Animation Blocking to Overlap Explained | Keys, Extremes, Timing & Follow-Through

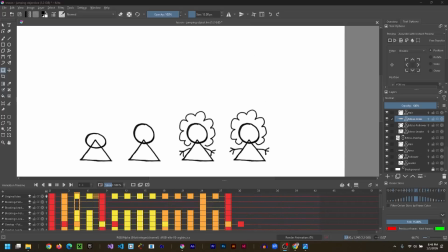(0:00)
In this resource, I want to cover a few key topics we're going to need to know throughout the rest of this semester. You've probably been hearing a lot about animation passes, types of keyframes like keys, extremes, and breakdowns.
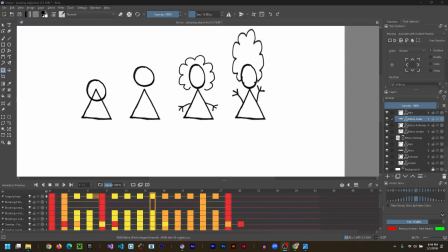(0:11)
And lately we've been talking about animating shapes with leaders and followers.
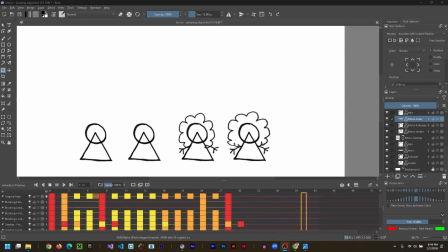(0:15)
In this resource, I want to break down exactly what we're talking about here and how to use what we've learned to animate something a little bit more complicated.
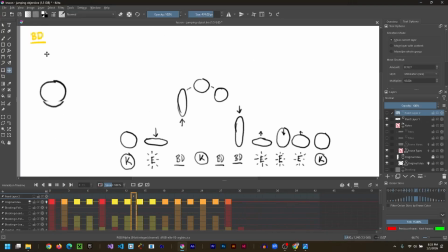(0:22)
To recap from last week, in order to create something like a jumping ball, we have to first think of what keys we have to have.
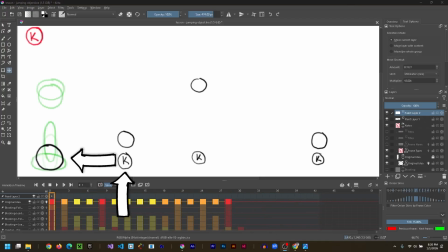(0:28)
The ball is going to be sitting resting, then it's going to be up in the air, and then it'll be down on the ground again.
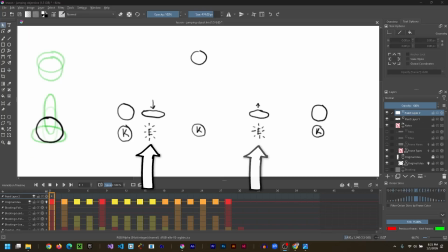(0:33)
And then we added in extremes for anticipation and overshoot, so the ball can gather energy before it jumps and absorb the energy when it lands. And once we have keys and extremes established, we can set timing and play the animation until it starts feeling correct. And at that point, we'll add in some timing charts and a variety of breakdowns depending on what we need the motion to do.
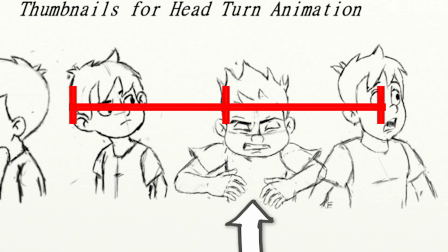(0:53)
Remembering that breakdowns aren't just in-betweens. They're used to create mood, set spacing, and define arcs in movement as well.
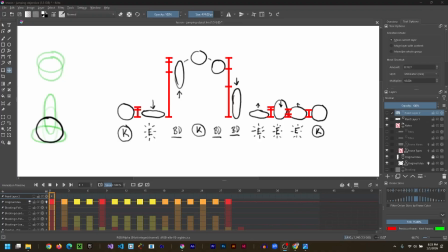(1:00)
And for my jumping ball, I wanted it to be a little bit squishy, so at the very end, I added multiple overshoots to make it go back and forth before coming to a complete rest.
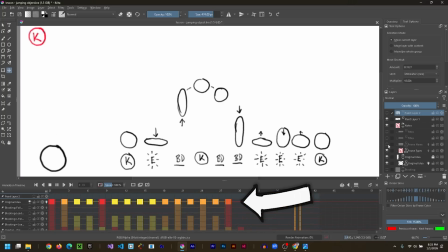(1:09)
So what I've done is I've taken the jumping ball and I've animated it on twos. First, I created the keys and extremes, and then figured out the timing with the breakdowns. I color-coded each frame as well, so it's really easy to go back and forth and figure out which one is which.
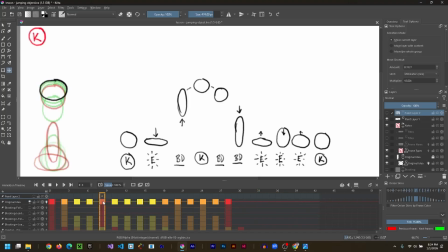(1:23)
So here's my keys in red: the starting pose, the highest point in the jump, and then the ending pose at the very end. And then if you look at the anticipation, which is orange for the next extreme, it ducks down before a breakdown,
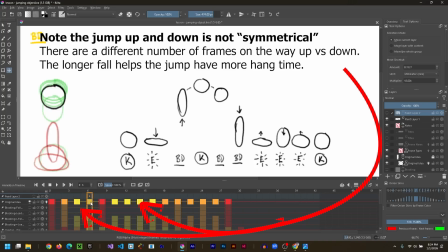(1:37)
shooting off the table, and then one as it slows down towards the top before that top key. And then it reverses direction, slowly falling back towards the ground.
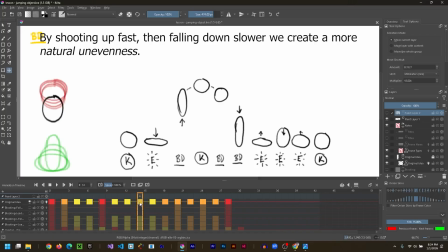(1:48)
I added a lot of breakdowns in here to show that slow motion as it starts to pick up speed and stretch, and finally striking the table before it squishes, and then the overshoot where it really squishes heavy and then bounces up too far,
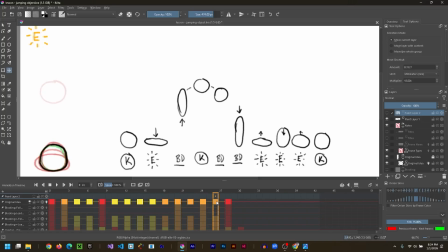(2:02)
and then too far again a little bit, and then down a bit too far, and then back to the circle. And if we play that back, we can see the animation is pretty thorough. And up on the top here, added in some notes to describe exactly what's going on at each frame.
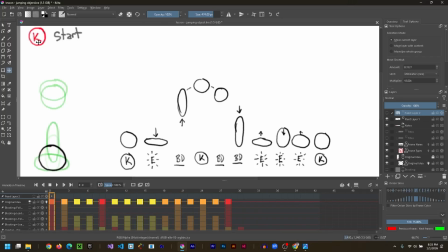(2:17)
So as you progress, you can see that one I made it into a keyframe, and I labeled it as the start. E is for extreme. This is the anticipation of the squash before the jump, and then some breakdowns explaining why I added those in there as well.
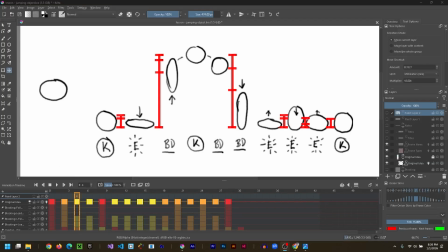(2:31)
This file will be available to download in this week's resource. And if you've been following along in the resources, this is about where we're at in the course.
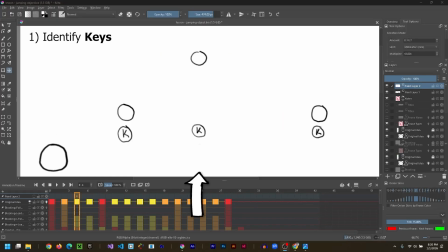(2:39)
At this point, you should be comfortable with some sort of workflow of your own.
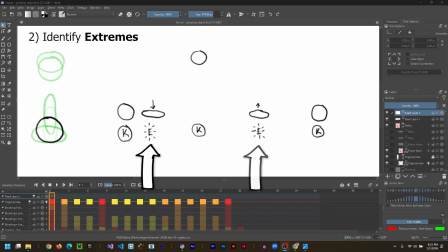(2:42)
This might mean starting with identifying the keys and then the extremes, then setting timing by adjusting those few frames to feel correct on playback,
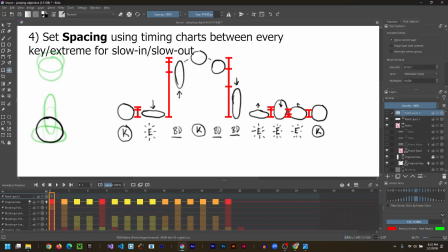(2:51)
and then use timing charts between each key/extreme to figure out where that breakdown would go to create slow in and slow out.
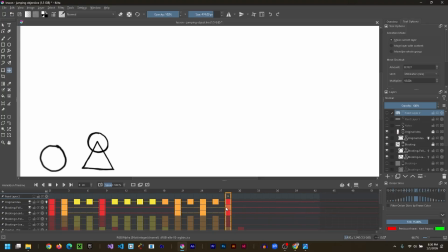(2:57)
So what happens if, like for this week's assignment, if I apply this same thinking to something like a very simple character I designed with two shapes? This character is going to be just a triangle with a circle for a head. I'm definitely not going to worry about legs or arms or anything else at this point, just these two shapes for now.
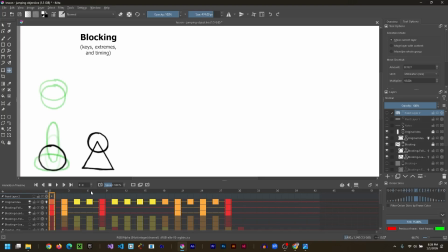(3:16)
And if we keyframe, or what I'm going to refer to as block this animation, we're basically going to follow the same steps as the jumping ball.
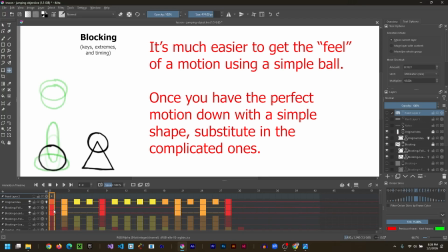(3:24)
So for instance, I've defined the keys and extremes for this new character. So the character starts off standing, and then in order to tell the story, it has to be up high, and then it has to be down low. So I've created the keys with the exact same timing as the jumping ball. I'm using the jumping ball as a guide.
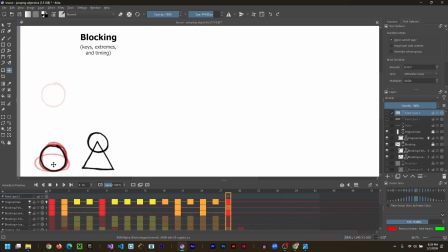(3:43)
Now again, I've animated these side by side for a few reasons. Number one, I love to see them side by side. It's an immediate learning experience for me to see them that way. But in the real world, I probably would have animated these over one another so I could really match this action carefully.
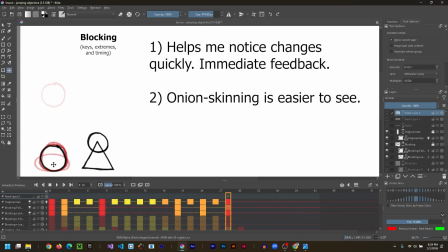(3:59)
The other reason I love animating them side by side is because onion skinning. If you put it on for a couple shapes and they're all overlapping, like, you're going to get lost immediately.